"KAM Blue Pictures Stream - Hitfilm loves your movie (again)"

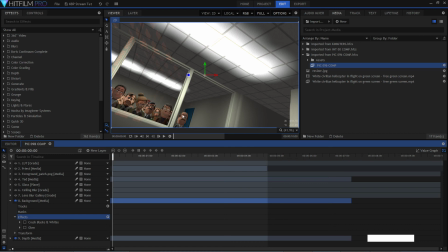But I came up with a compromise which kind of works, and I think is educational again as to how Hitfilm can help you get round these problems that normally you just say, ah, sod it, and just, you know, put it in any old way and just think, ah, nobody will notice. But no, they'll notice. They always notice.
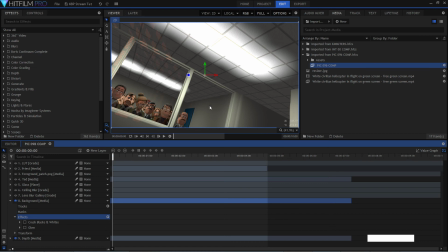Nobody notices when you've done it right, but they always notice when you've done it wrong. So let's get this right. So what I did was I came up with a plan. Again, knowing that I was going to use Hitfilm, I split the shot up into layers. So this is the back layer. And the reason I did that as a back layer, well, obviously I did my usual thing.
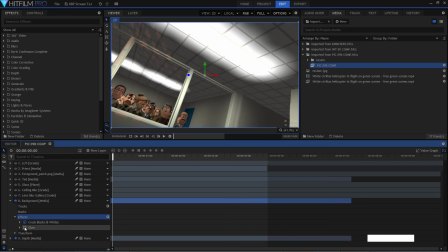I did my crush my blacks and whites to get this blooming a wee bit and then a bit more. There you go. And that's the back sorted pretty much with those two effects, which just, you can't go wrong with those two, I'm telling you. Next, we have the lens blur. which looks a bit odd, but that's for the gallery.
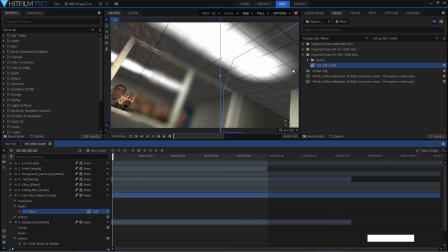It's just itself. You know what it does is I masked off this bit because I didn't want the lens blur to affect that, because I was going to add, you know, other effects, and for various technical reasons I didn't want the lens blur over here,
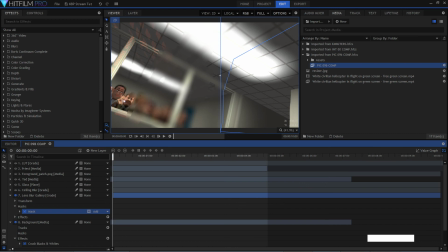and it was. I just wanted it a wee bit over here. So masked off that, just left that. You always have to remember that masks always work in inverse. You can always inverse them. You can either hide bits or hide everything else except that bit. So masks are easy to work with.
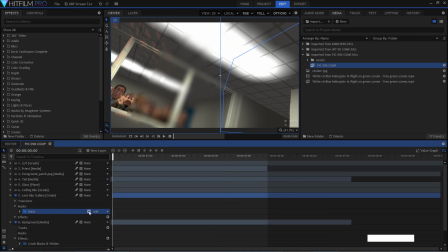If you understand that, it's just that that's how you flick them back and forward. Just invert it. Next. Okay, now we're still trying to work our way backwards. So we've got the ceiling. Oh yeah, the glass. I'll get to that a bit in a second. The glass isn't really glass.
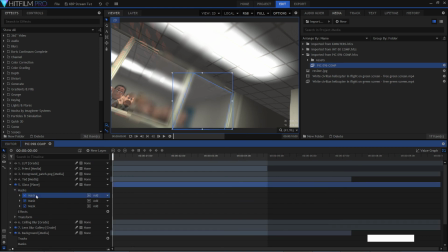The glass is 3 masks.
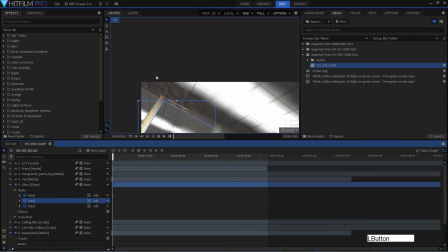And the masks, as you can see, oh, the middle one's the easiest one. Oh, I keep forgetting I can do that.
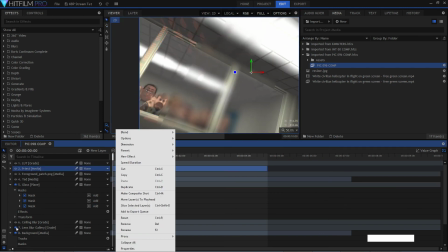Now I'll turn off the lens bar so you can see it properly.
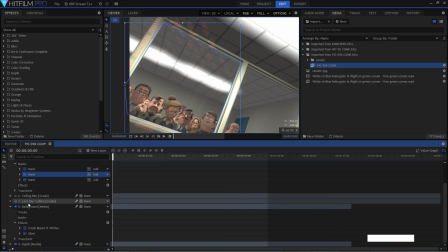This mask is, if I just turn it all off.
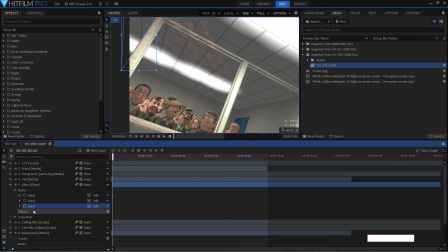Oh, you can't actually see it anymore, of course. Because, oh, there you go. All it is, it's just a plane. You know, just like on your plane layers. Just a grey plane layer. I adjusted the colour of it down a wee bit to make it white. Then made it, was it 14% opacity?
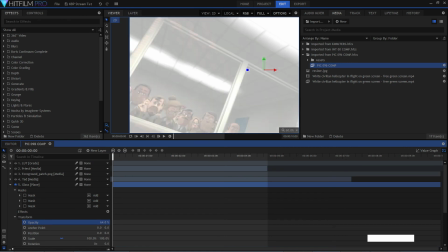Because normally it would just be like that. Oh, it was actually pure white. There you go. I thought it was grey. There you go. So that's 14, 13, 14, whatever.
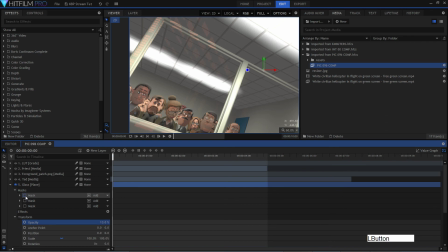There you go. And then mask off the bits like so.
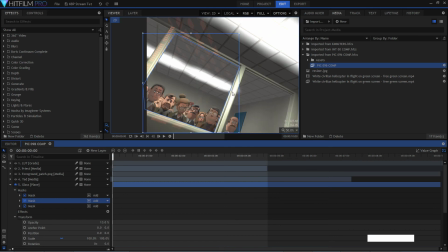Oh, there you go. And then you've got something that looks, it matches the other shots for making it look like glass. And that gets around the problem of having the depth of field with the glass, because you just don't have any glass.
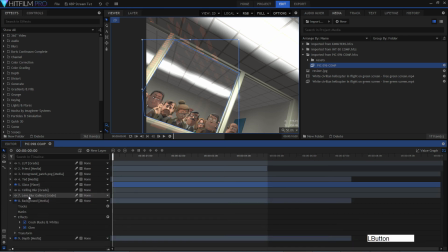Glass is a pain.
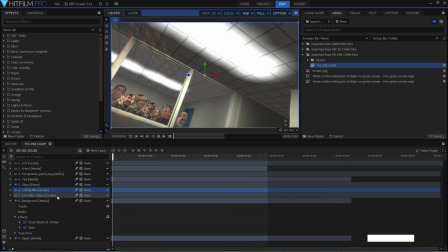So the explanation for all this, because you might wonder, sometimes you look at shot and think, why is there so many layers? Surely it's just one shot, but it's just like real cinema. It's what they do. I mean, everything's chopped up into bits and it's all composited on top of each other.
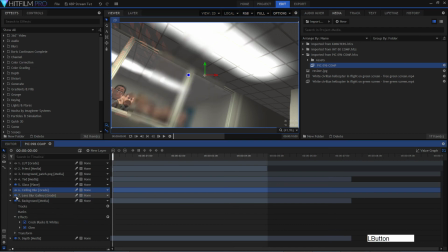It's crazy, but this is what you do. So I'll put the ceiling blur. If we get that, is just that little bit there, and what that is actually just that. It's just a blur effect applied to that bit to give me a depth of field controllable.
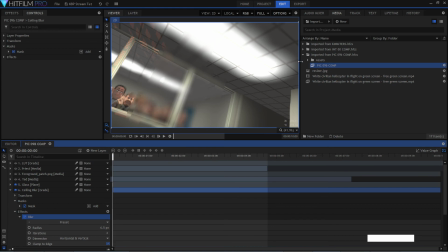Or it looks like depth of field, but it isn't. It's fake. You know, I'm just faking where I want, because I want the focus here in the middle. So I'm just, you know, taking off the edges here by blurring them out, which is cheating, but it's okay.
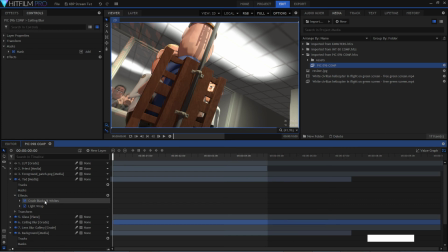Then we have the TED layer, which is again usual crushed blacks and whites as usual, because without it, you know, it just is rather flat looking.
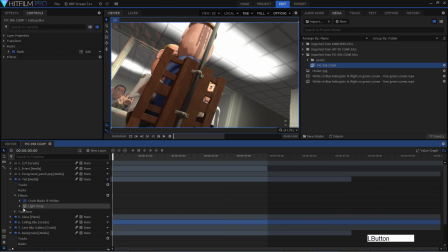I would bring it out a bit, and then the light wrap, especially around the head,
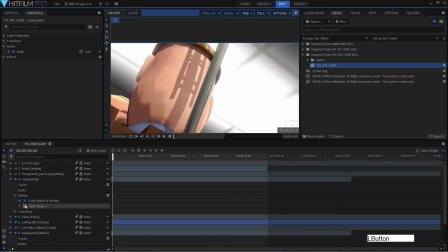you know, with the fluorescence behind them, it really helps kind of merge that in a bit.
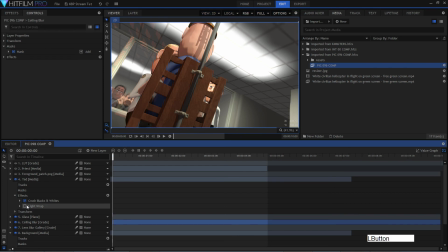Again, you notice that if it's not there more than, you know, where it is. When it is, it just looks right. When it isn't, it kind of, that's too separate from the background, because the light would kind of interfere with that. So, light wrap. It's a subtle effect, but it's all about subtlety.
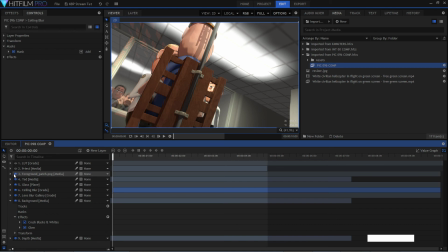So that's up to there, and then we have, now that that is just because,
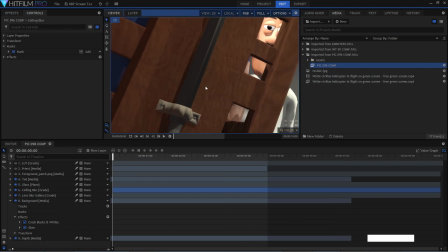as we know, the lighting engine in Unreal 3 is not very good, and sometimes on some models like this one, as you can see, it just falls apart and things like that.
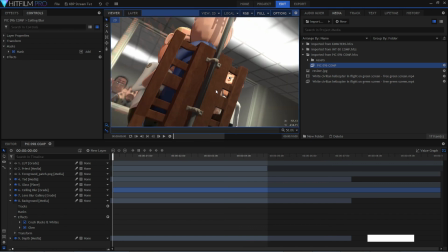So rather than trying to fix it, because at the time I was just like, no, I can't be bothered going and making these things again and trying to fix it. So what I did was I made a patch. And all the patches, I think you can do it.
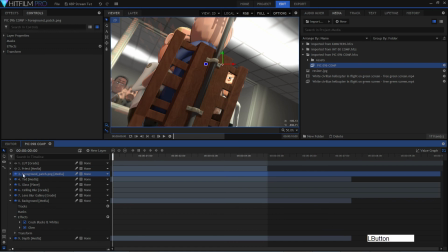Oh, what is it? Oh. It's supposed to be a way you can hide everything else except that one, but right.
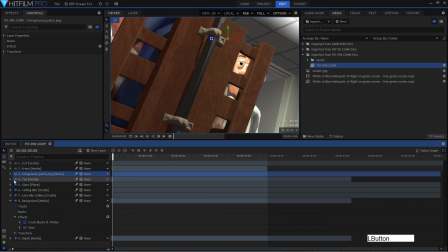All the patch is, let me just turn off there you go, you can see it there.
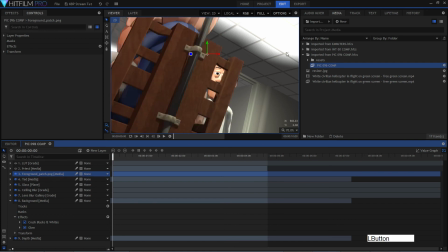Just took that frame, because that is just a static frame, and just took that into Photoshop, did the same patch track as I did with the phone in the last stream, and then just painted in the bits that were a bit crap looking to make it look less crap.
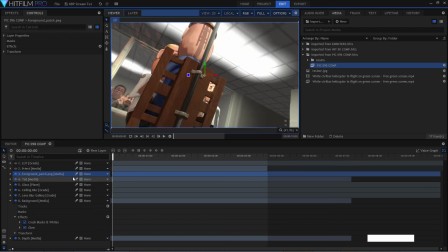It still looks a bit crap, but it's not as bad. You know, it's like you're not necessarily looking at that because you're looking at it.
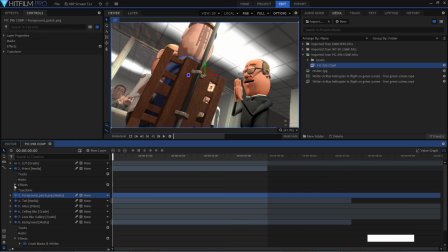Here's a last minute addition to the shot, I thought. Because I wasn't going to use them because the animation for the praying is so short. I didn't think I could use them, but I did. Again, I just used the same value for the crushed blacks and whites.
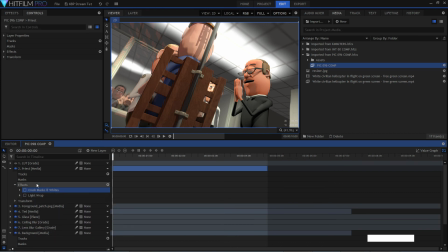In fact, I think I copied it, just copied and pasted from other levels onto here for each one. And then again did the light wrap again for his head, just to bring,
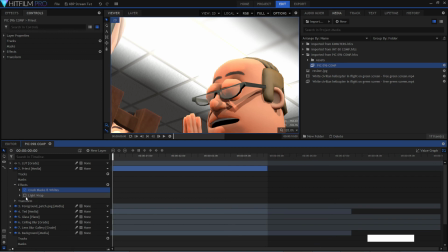because you get that kind of nasty line there which doesn't look nice, so light wrap, nice.
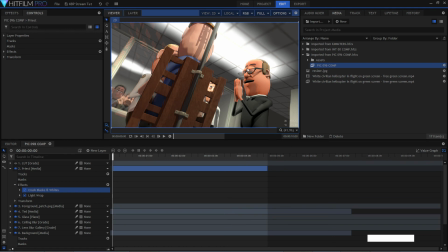It makes me happy when I see little things like that, and it makes it just, that just sells it so much better than when it's off and it's just that hard line. Yeah, I like it. So again, light wrap is one that you find yourself using more and more the more you appreciate it, just because it's a handy effect.
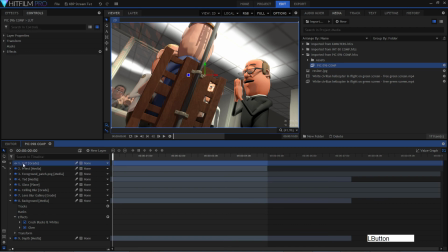It's really good. And then it goes finally our good old LUT.
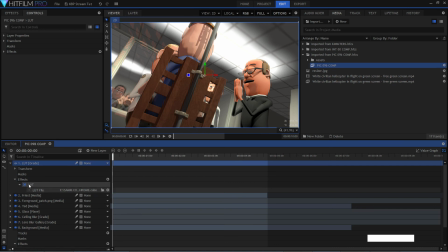So this time that's Kodachrome, yeah. We're back in the Kodachrome again.
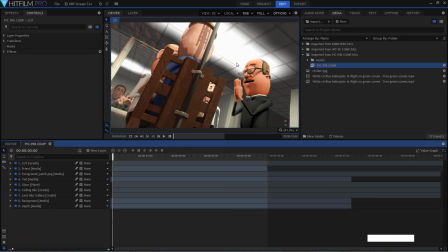That just ties the colours all down into the same colour space, or whatever you want to call it, as are the rest of our shots. And there you go, that's your finished shot. Just let it play normal.
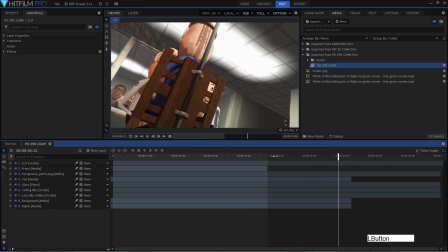There you go, and it obviously keeps on playing after that. I don't know why it doesn't just stop at the end there. It should just stop at the out point. And that's essentially how you think ahead in your program.
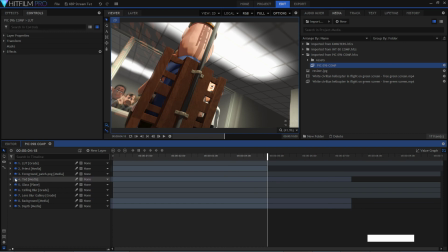And same with iClone as well. You can render out just a separate layer like that. Just you isolate characters models into one layer. Excuse me. Or else just basically hide everything else, and when you export it, it's a transparent background, and it's easy enough to do.
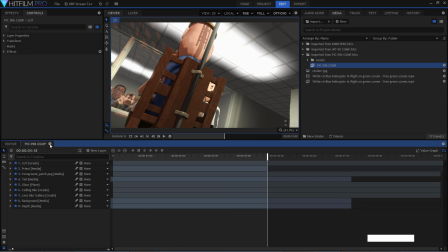So it's something to consider when you're making your movie. Let's see. What's next? Oh yes.